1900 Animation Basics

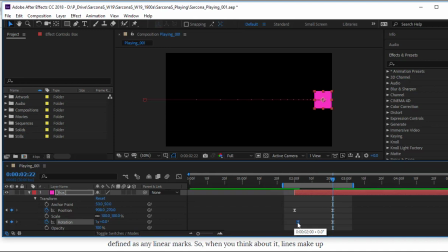[57:53]
We talked about what would happen if we just adjusted the speed, right? So let's say I brought this 1 frame over and 1 frame over there. It's not bad. It could work. It stops right at the end, or it stops rotating and then hits.
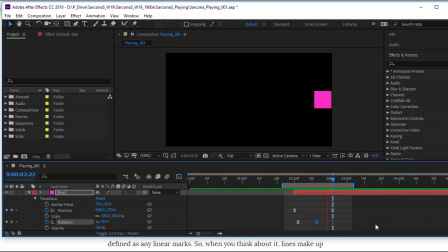[58:12]
What happens if I go here, right? Mm-hmm. And again, it's just a different effect. Let's say it does nothing. Right at the end. Right? Or what if I don't want it to rotate that much? How would I change how much it rotates?
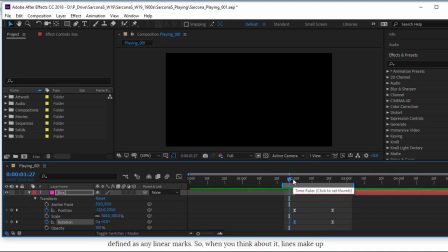[58:33]
Change a number. How do I change a number? And then just change it, right? So you just go right back on top of that keyframe and just change how much it's going to rotate. Let's say just 90. It's a square, so it should work, right? Okay.
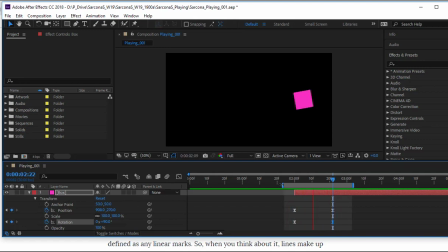[58:50]
Now in this case, we kind of lose a bit of the effect because it's not rotating as much, so we don't get a lot of that feel for how it rotates. So in this case, maybe, yeah, let's pull it back more. Right? Or maybe pull these all the way up.
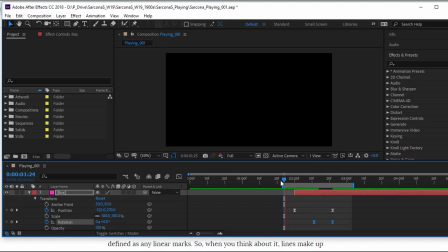Like Tetris or something. Right? So there's lots of different things that you can do to it. I could even say, in this case, instead of starting at 0, I'm going to start at -45.
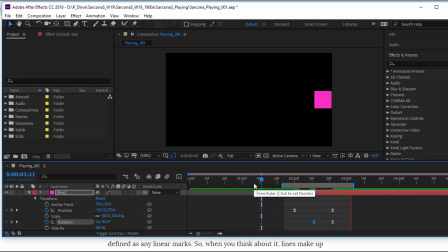Okay, not -45. I'm going to start at 45. There we go. I'll really squish that in.
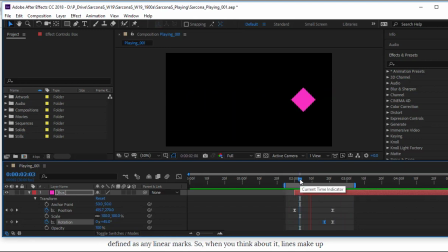Yeah, it looks weird because we're going fast first and then slow. If we went the other way, then it would look a lot cooler.
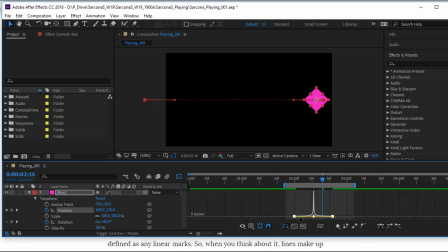[59:57]
So I'm just going to switch mine around. Crap, I did it. This one first. That one.
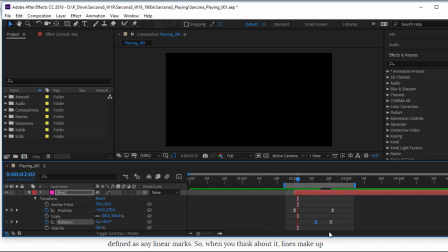And then make sure I do the same thing here, right? Move these around.
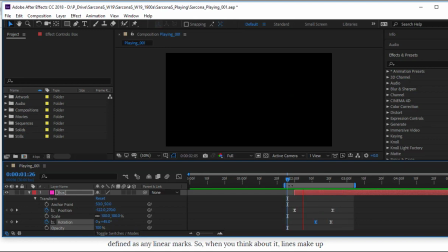[60:31]
Right, so lots of different effects just by playing with values, playing with spacing of keyframes, playing with that graph editor. You can do a whole lot of stuff. But this part can't happen in the software until you have all that stuff planned out ahead of time, okay?
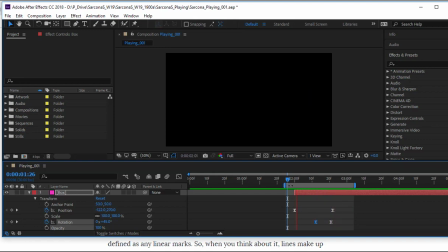[60:45]
Because it makes your life a lot easier. If I know that this box is going to come from here and go right there, then this is going to come from here and go right there, and this is going to come from here and go right there, half the work is done. It's just a matter of applying that information to the software, okay? And then tweaking all of this.
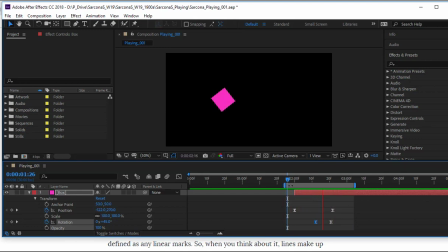[61:01]
This is what we should be doing in After Effects, is tweaking the animation to get the best out of it. We shouldn't be trying to design inside of After Effects while we're trying to animate, while we're trying to do all this other stuff, okay?
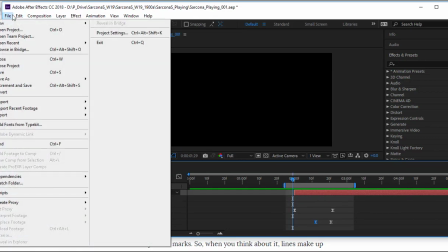[61:15]
So, save your project if you haven't saved it.
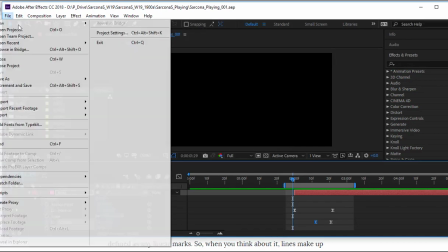[61:19]
I'm going to show a couple examples of different kinds of animation,
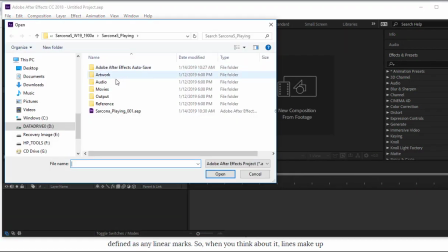[61:26]
or different animations. And this is one of my worst things that I do, is I will just literally save it anywhere if I'm just screwing around with stuff.
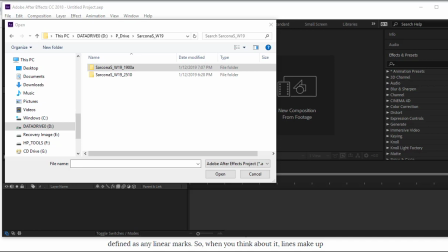[61:42]
And then I organize my folders, and I have to go find where I put my stuff. Example animation, that's what I want. Oopsie.